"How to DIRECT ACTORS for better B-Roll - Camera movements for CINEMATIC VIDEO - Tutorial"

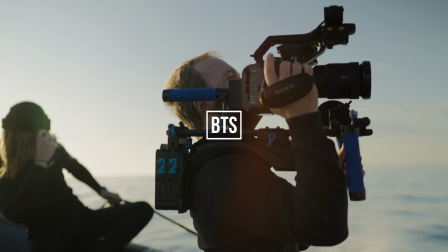(0:00)
Directing models in relation to camera movement is a skill that needs to be developed over time.
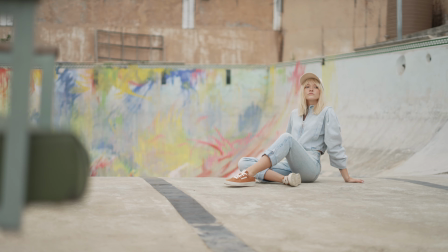(0:06)
Knowing what to look for will help you get there faster.
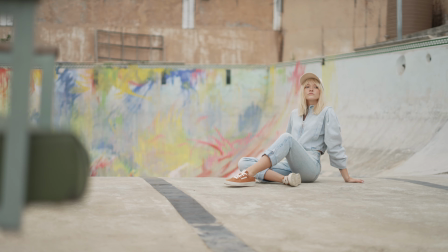(0:22)
What's up YouTube, Jarcraft here with another exciting tutorial. In this episode we'll focus on directing models and how it relates to camera movement.
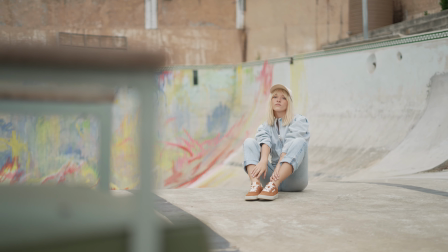(0:31)
Whether you're working with the director or doing everything yourself, knowing how to move the camera with model movement can make a huge difference in the final outcome.
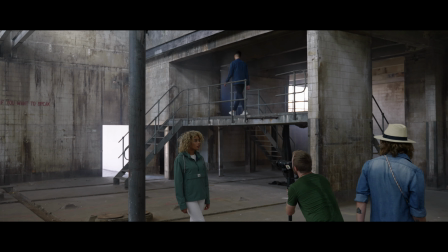(0:40)
In this video, I'm going to share a few practical examples by breaking down my thought process.
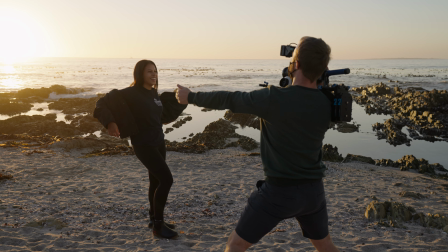(0:46)
Some of these shoots were done with the director, but even with another person calling the movements, it's essential for the DOP to understand how these movements will make your scenes flow better.
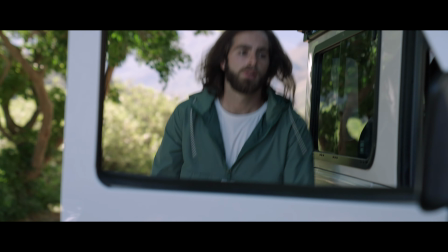(0:56)
For solo shooters, knowing what to tell your models can also be a daunting task, unless you have a few guidelines to work by.
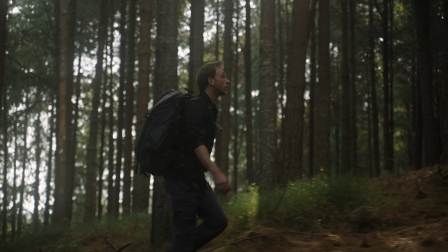(1:03)
If you don't know what action to assign to your model, the easiest way is to use props or to make them go somewhere props give your model something
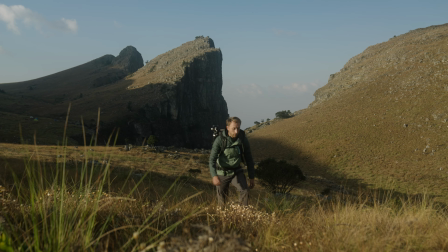(1:11)
to do and unless they need to deliver dialogue you always want them to interact with something put them on the move and the journey alone
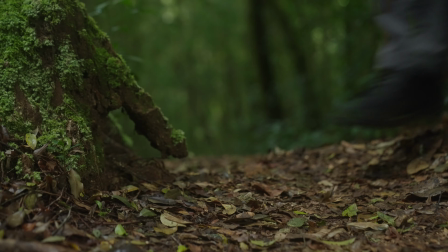(1:19)
will instantly make things feel more natural this really helps if you're not working with professional actors or working with models without video experience
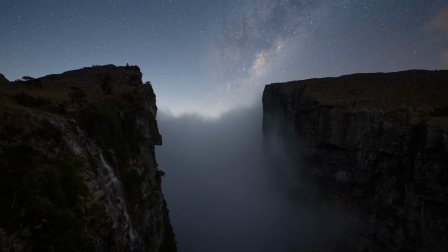(1:27)
i do this in all my videos but it's important to keep the props relevant in the video we did with yannick allied he hardly had any action where he didn't
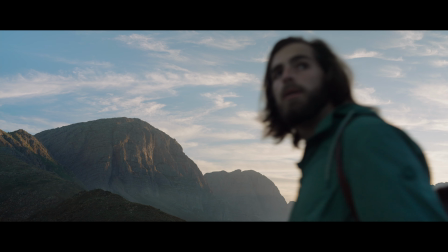(1:36)
interact with a prop of some sort and these props are all used in context with his story of being a landscape photographer Janek is not a professional actor
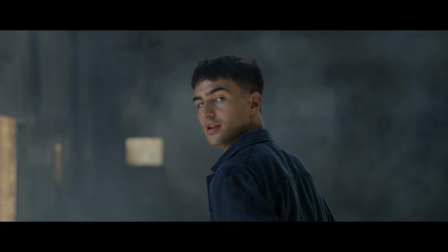(1:45)
but working with props he felt comfortable with made it work the FX3 launch video was split into two parts in the first half everyone is
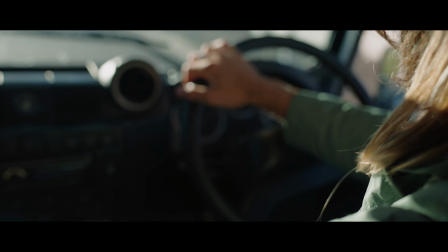(1:54)
on the move and interacting with props the second part is more like a fashion film and doesn't rely on props as much in
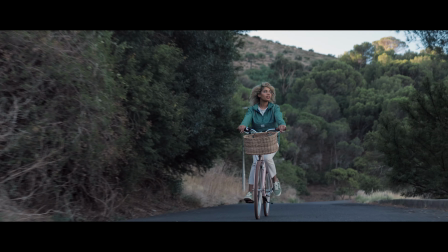(2:00)
this case the first half of the story was determined by the type of props we were able to use in an authentic way.
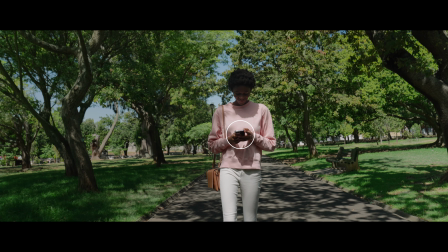(2:07)
For example, we had a guy making coffee, another guy working on a laptop and a girl riding on a bicycle.
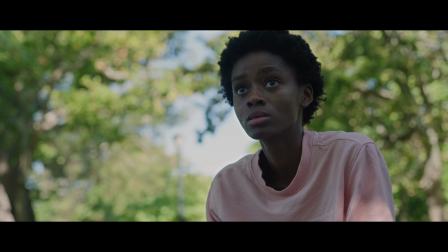(2:14)
The challenge was to give an action to the fourth actor without her just walking through the path. We used a cell phone and a handbag as props to initiate more action and
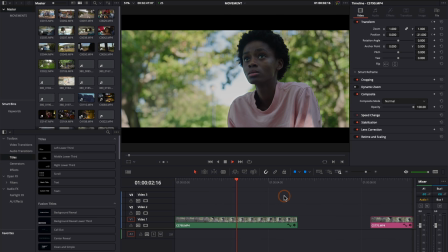(2:24)
this gave us an opportunity to connect the characters by having the main talent cycle past. Now that your model has something to do, let's paired with camera movement. All right, so we're going to work with this example while it's still fresh.
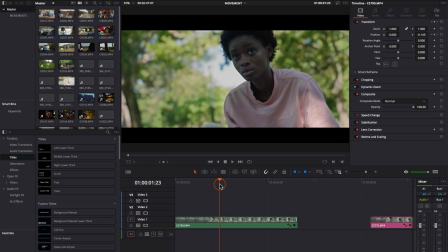(2:36)
And basically I'm just going to discuss two things. The first is the camera movement and then also how the model interacts with the camera movement.
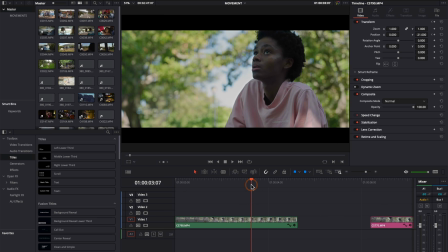(2:44)
So this is the final take we ended up using. As you can see, the camera's coming up and before it reaches the top,
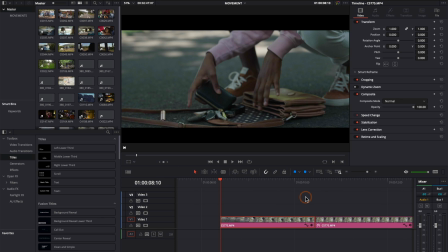(2:50)
she starts looking up and round about the time her head stops, my movement stops. But then there's the slow movement of her carrying on as she looks at the cyclist coming past.
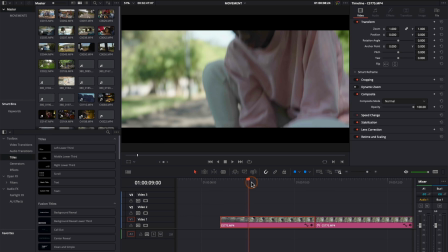(3:00)
Now, if I were to compare it with the other alternatives where I actually didn't get it right, we can clearly see which movement's gonna work the best.
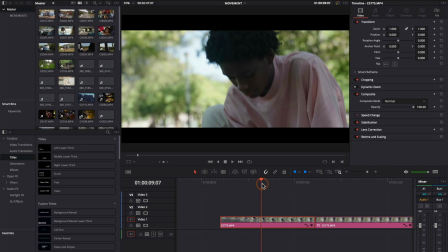(3:08)
So let's look at the first example. Okay, so what's happening is here, the camera's moving up too quickly and she's looking up too late.
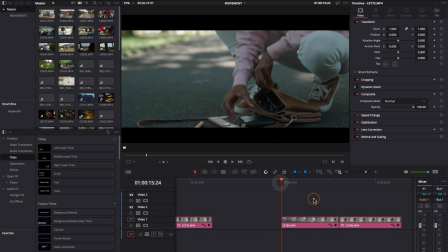(3:17)
In this case, it was just more my timing that was off, but the main problem here is the fact that she's still looking down.
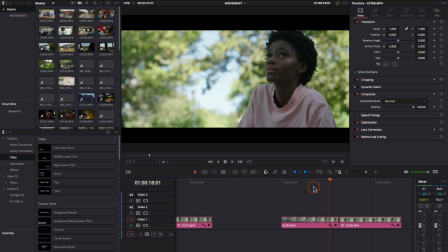(3:23)
By the time I come at the top, she starts looking up and it just feels off, it doesn't feel right.